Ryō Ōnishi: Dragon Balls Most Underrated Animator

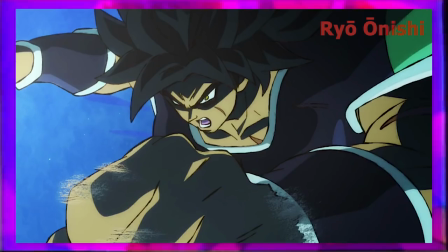4:08 It wasn't entirely necessary, he could have just kept the pose similar with his left arm forward and sort of draw back his punch,
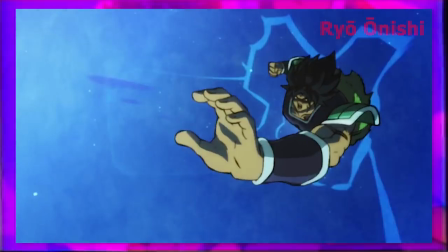4:14 but by adding it, it gives that extra bit of energy to his actions. The chalky brush effect around the smears looks great also.
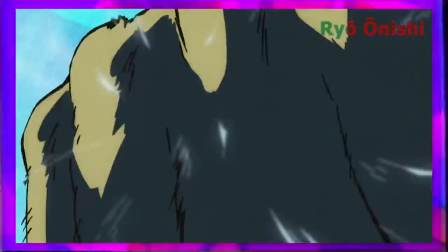4:21 Moving on, Broly lands the big follow-up blow into Goku, smashing him through the mountain and sending him flying.
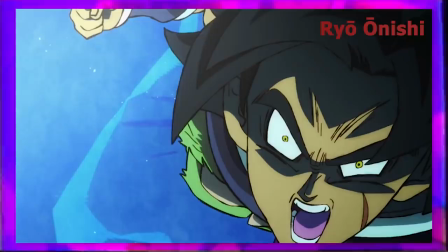4:28 Onishi delivers more great anticipation here, with a lot of nice expressive wide eye shots of Goku.
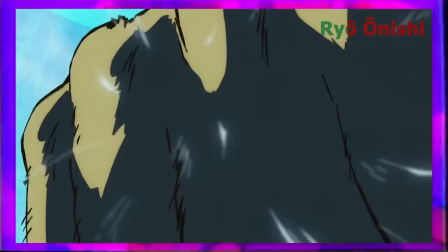4:34 The strong curvature to the eyes really plays him well with that expressivity. Furthermore, another element that sells the impact is when he smashed through the icy mountain.
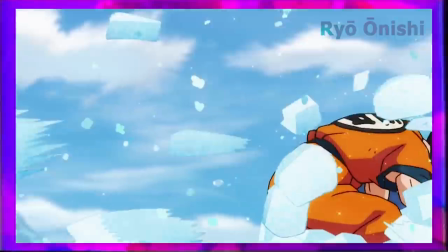4:43 He doesn't just get punched through one or two layers, he seems to go through six or seven.
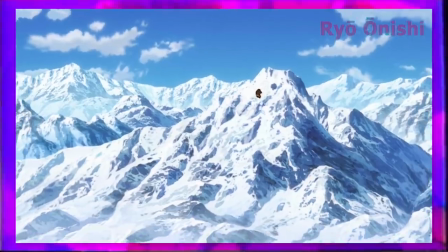4:48 The use of the environment here does a great job at illustrating the power behind these punches.
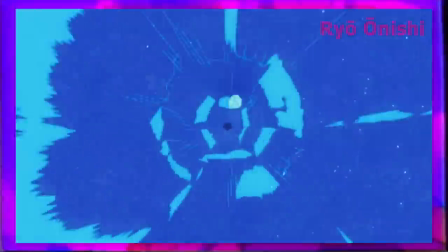4:53 And all of these things come together and further tying into giving Broly this overwhelming and monstrous feel.
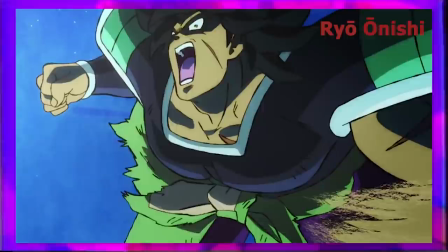4:59 Goku really doesn't get much of a chance to breathe here, which makes Broly feel even more threatening.
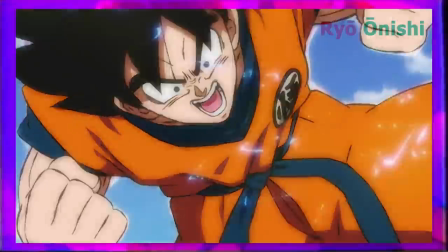5:04 But soon after, Goku transforms into a Super Saiyan, which leads me to discussing his amazing effects work.
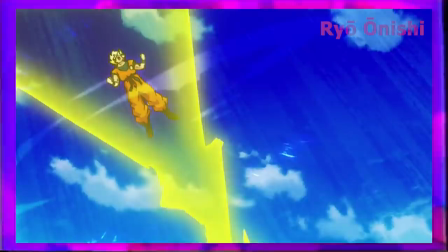5:10 So, right from the start, you get 6 impact frames as the camera zooms out. Not only are the shapes unique, but the variety of such shapes is really interesting.
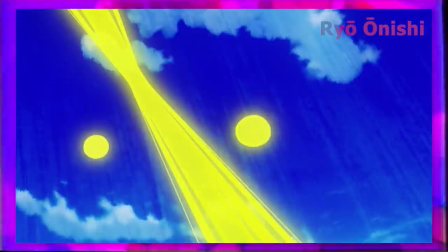5:18 You have one here that is like 2 triangles with 2 separate circles on the outside. It's quite attention grabbing and it really gives this bombastic flair to this power up.
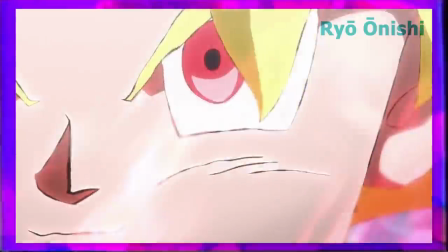5:27 I guess it's no surprise that he would be chosen to handle several power-ups and transformations within this one movie, including Broly's big one later on.
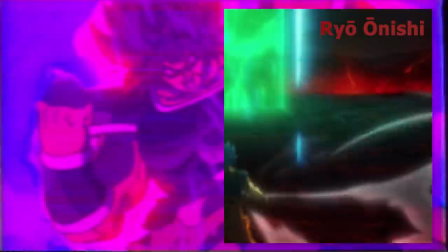5:36 Other effects like water are pretty cool too. Let's go back several years to another movie, Dragon Ball Z Battle of Gods.
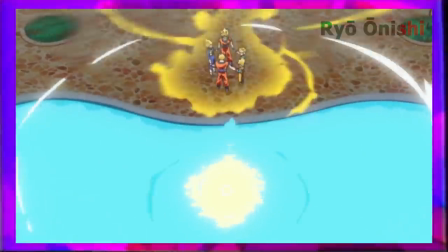5:44 Incidentally he also handles this power-up slash transmission of power with a lot of style and impact just like we saw prior,
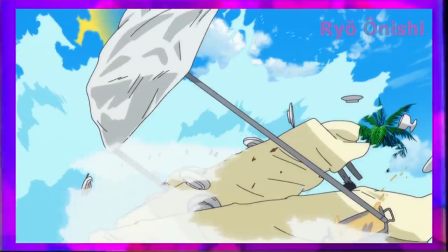5:51 but to those water effects.
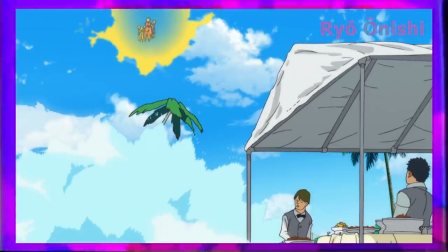5:53 So, as the power rises, it creates several gusts of wind tearing into everything, causing waves of water to splash out of the pool.
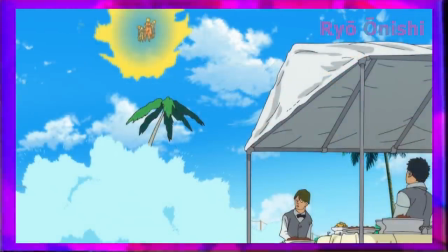6:01 The drawings have somewhat of a realistic feel while also adhering to a simple design. This is done by drawing the outline for the water quite detailed with lots of little soft bumps.
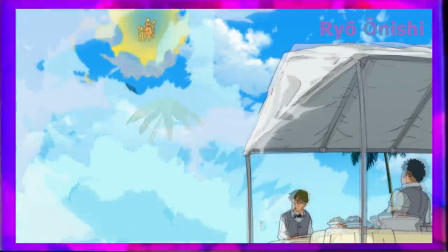6:11 However, the shading itself is quite minimal. But, as the waves rise, the shapes become more triangular in nature complementing the chaotic feel.
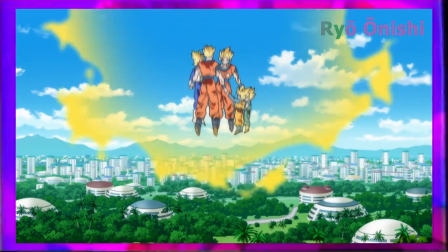6:19 Overall, this scene, like you can expect from Onishi's work, is handled brilliantly.
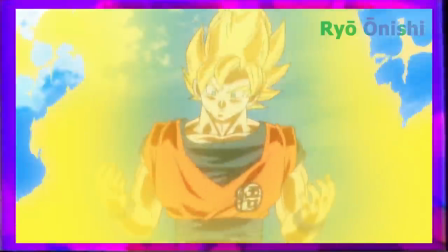6:24 Even if this isn't the real Super Saiyan God transformation, there's a great depiction of power on display and with a lot of movement.
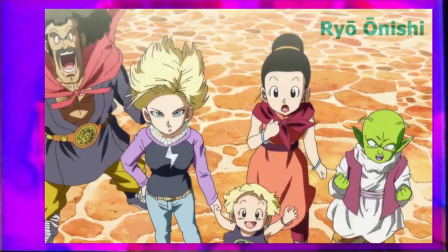6:32 He really is an excellent animator that always delivers something memorable, regardless of what show it is.
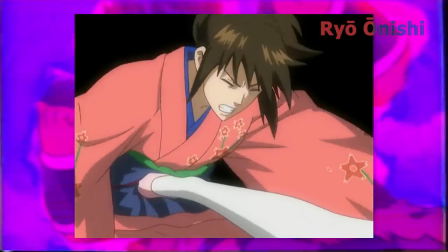6:37 I'm very eager to see what he'll present us with, whether in movies or the main series going forward, but that'll have to end it there.
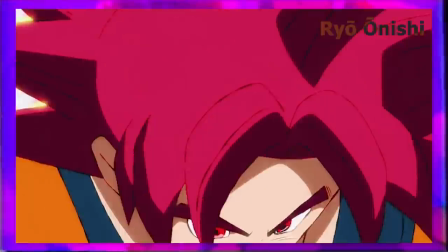6:44 I hope you perhaps gained a newfound appreciation for Ryu Onishi if you weren't already a big fan, I certainly did.
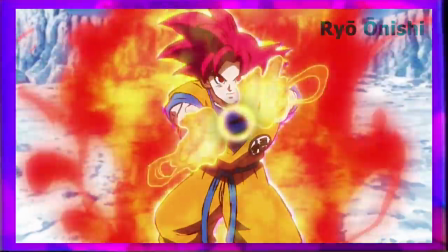6:50 Prior to making this video,
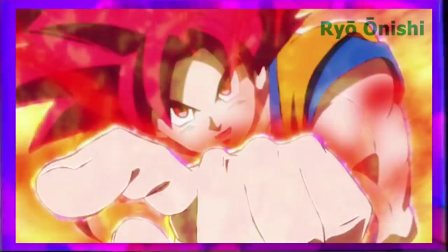6:52 I hadn't really checked out his work for quite a while and I've never actually explored his catalogue of work outside of Dragon Ball like in One Piece and other shows,
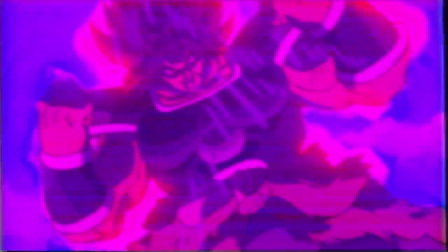7:00 so that was quite fun. And like always, thank you for watching and your continued support and I'll see you later.